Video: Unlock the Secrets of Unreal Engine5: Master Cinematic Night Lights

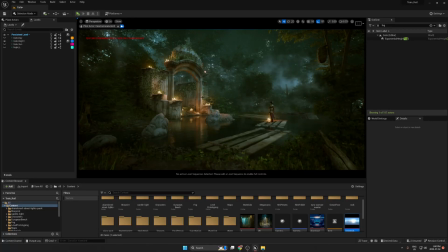Hello everyone, my name is Karim Abou Shousha. I'm senior lighting artist at Ubisoft, and today I'm gonna show you how you can create a nice night shot like this scene. Also, I will give you some tips in your lighting to improve your lighting in Unreal Engine.
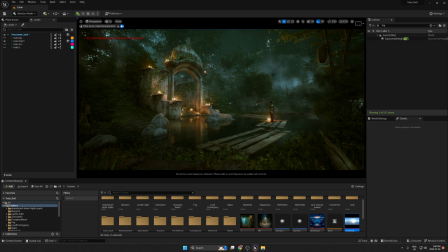So before we start, I will give you the first advice that you have to do some research first from ArtStation.
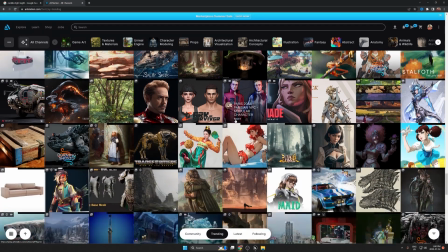Try to get some reference from your own mood or anything related the night shot that you want to achieve.
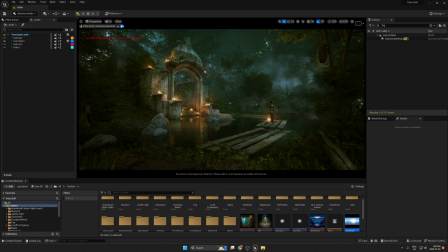So in my case, I have my own mood because I know the color harmonies and how the mood gonna be looks. So I will start.
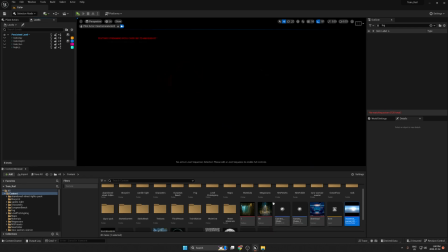I would prefer to create separate level for each of your mood in your scene, just in case if you want to create many lighting mood. So I would prefer also to create some sub levels here.
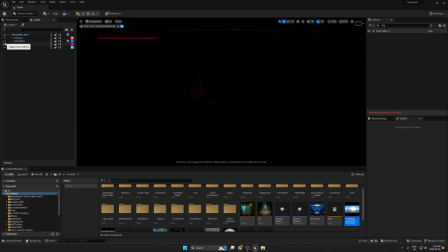You see, I have a daytime, nighttime, or even this gray time, but this is not correct
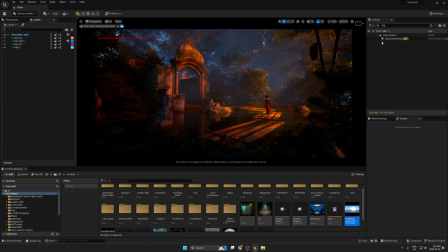also here, but it's missing the HDR backdrop, but anyway, it's not our case.
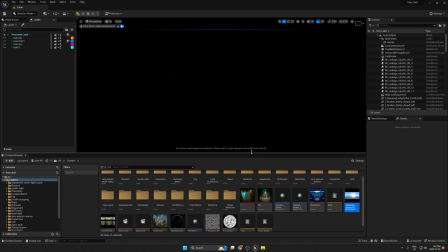So I'm gonna create new level, but let's go to the map and we'll create level, and you can name it, for example, it's night vibe, for example,
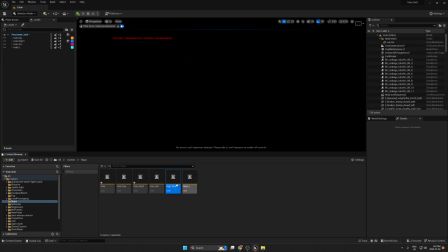or night shot. Okay, and then I will drag it here. Okay, so once we drag this here, we have double click or right, or press right click and make current.
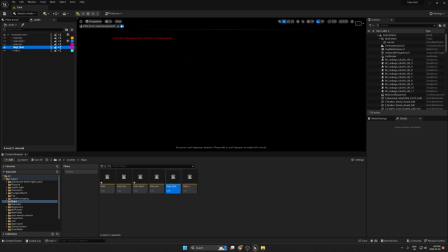Okay, from here we gonna start first with the first thing, it's the global ambience. I'm always start with global ambience to get some night GI to see how it's gonna be looks during the day or night.
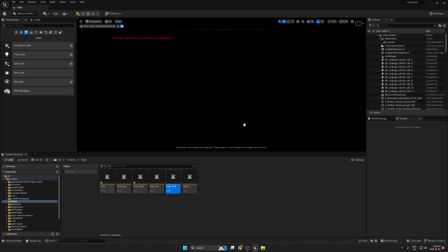So to use this, I never use skylight, because I will show you why we can't use skylight. So the problem with the skylight, it give us very bad lighting or global lighting, as you can see here.
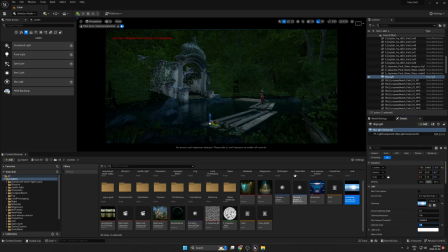Even if I do my density here, it's 0.1, I still feel the light is not correct or missing some GI or ambient occlusion, and the light is not blended together into environment.
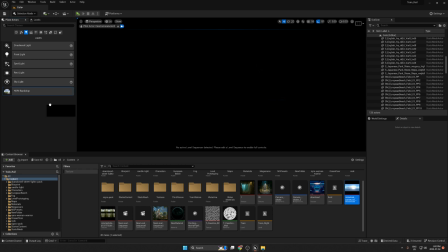So if I remove this and replaces with HDRI backdrop.
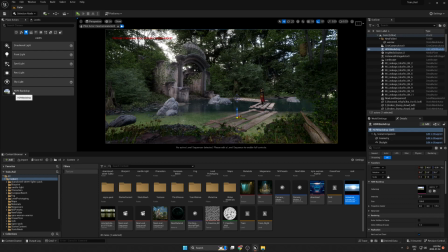If you don't know how you can get HDRI drop, so basically you have to go to setting,
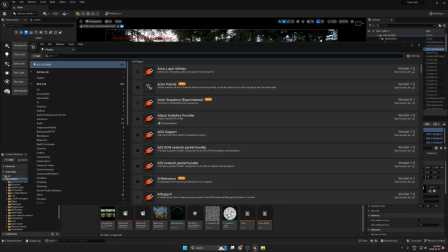plugins, and search
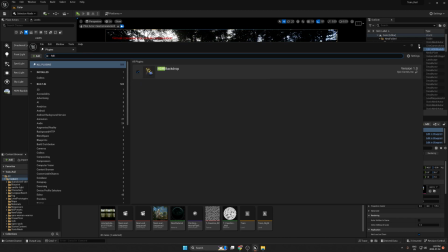HDRI drop and turn it on and restart your Unreal Engine, and then you can open it again.
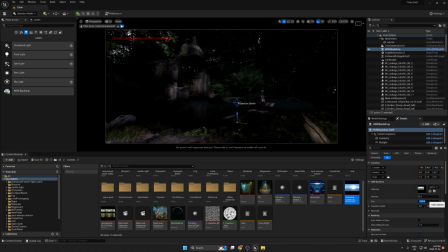Okay, so let's make the size 1000, and from here I have this HDRI,
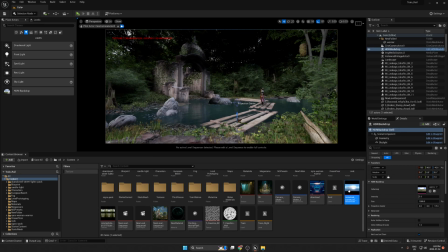it's a blue, so which is a the one I looking for, and I will add it here, and then we'll put 0.2. then you have to turn it this off and there is turn it on again.
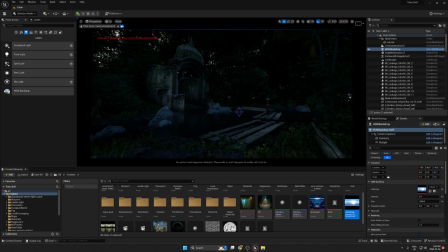As you can see here, we have a very very very nice ambience. It looks now more natural, more real. So now we can move on to the next step.
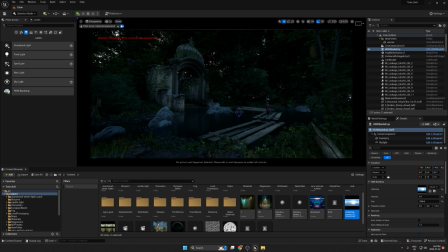The next step, I'm gonna create my fog exposure, the fog. Okay, so I can copy
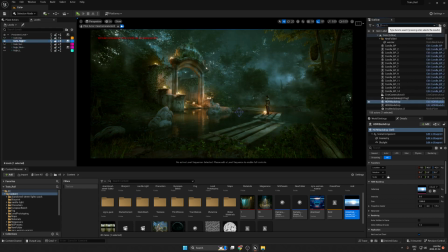my fog here to not waste time, and I will show you my setting.
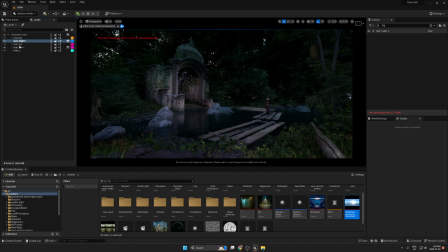So let's turn this off and pack again here. Okay, so as you can see here, the fog always give us very nice effect.
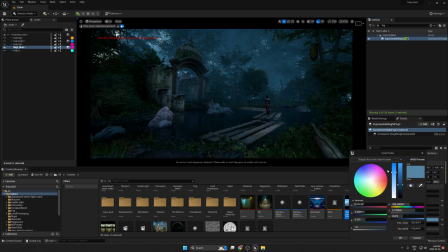So with this fog, I used to use the blue mood, or you can even change
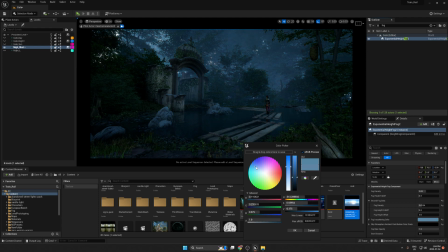your mood as you wish, but I will tell you why I am gonna use the blue, because I need to get some nice color harmony between the blue and orange color.
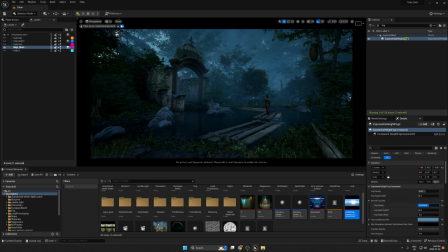Okay, also you can control of fog density. I would not prefer to use high density because it's gonna make bright fog, so I'm always prefer to use lower value. Okay, also
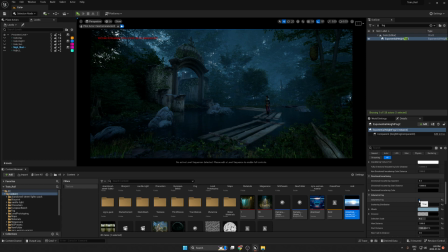you have to turn the volumetric fog on, because if we turn this off, you see we have a very bad fog. But by use volumetric fog, we're gonna get very nice fog. From here you can control your fog distance.
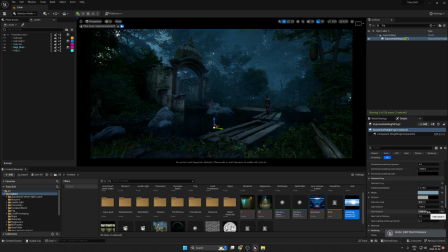So I just reduce the fog distance to blend between the gates and the forests here.
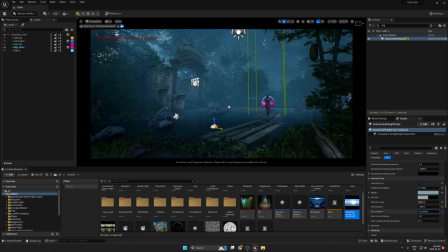Okay, so don't try to make it too much.
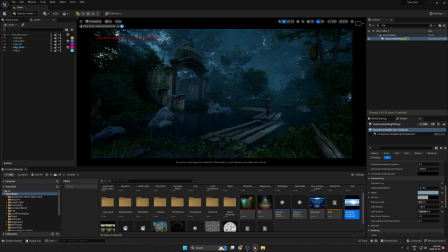Okay, once we set up the environment, now the our environment is ready, so we can add post-processing. Okay, so I'm gonna create post-processing here.
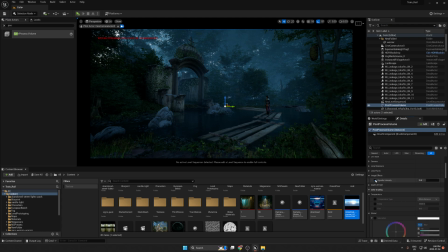And let's go to image effect, and we can give vintage it's 0.6, and make sure to use infinity. Okay,
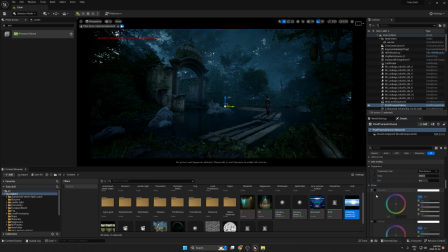and from the temperature now we can start to select our temperature or our color. Okay, the white balance, so you can go more for the
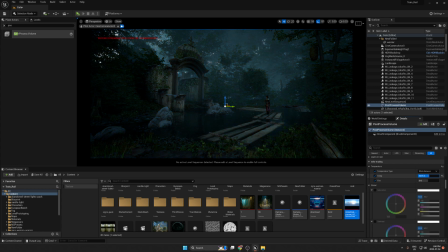as night for the blue, or whatever your mood you are looking for. So let's go for more plush here.
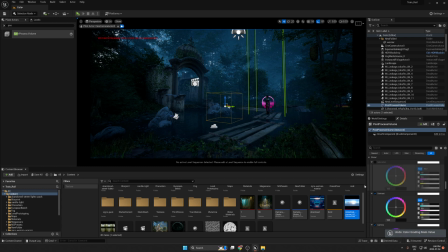Okay, and we can leave the rest now until to finish the lights. So now I want to mix between the blue and orange. So what I'm gonna do, I was thinking to use some lanterns or candles.
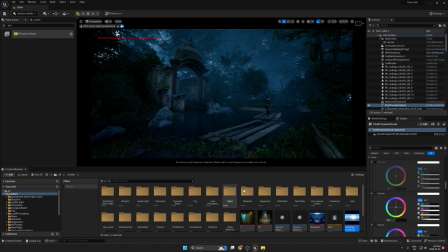So I bring some candles, and here I'm gonna teach you how you can create your own blueprint candles or your own props, light props, as a blueprint.
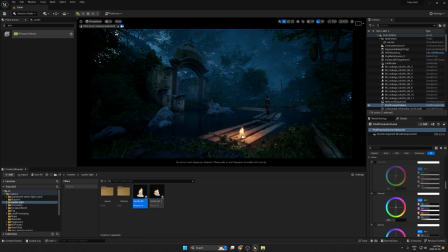And to use the blueprint, it's gonna give you more availability to put your candles in your scene without have too much layers.
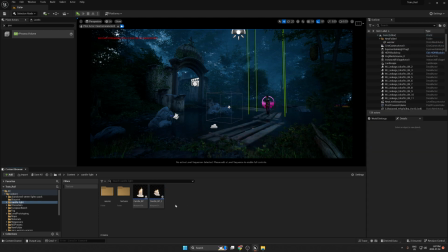So we'll remove all of them, and let's see how we could create the candles.
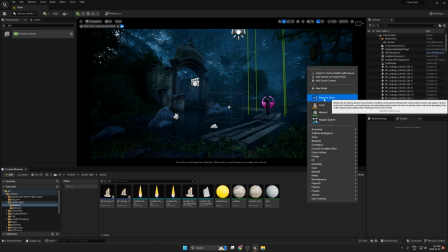I'm gonna press right click here and create blueprint and actor,
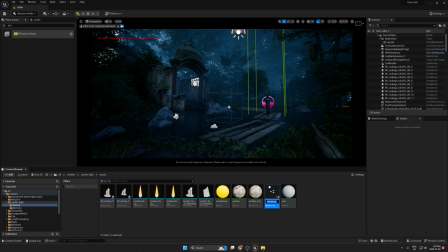and from here we can say it's a candle v01. Okay,
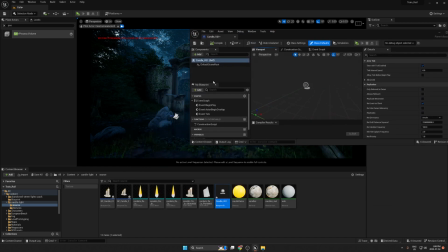and let's open the blueprint, and from here we'll bring all of this, okay, this props, and drag it here.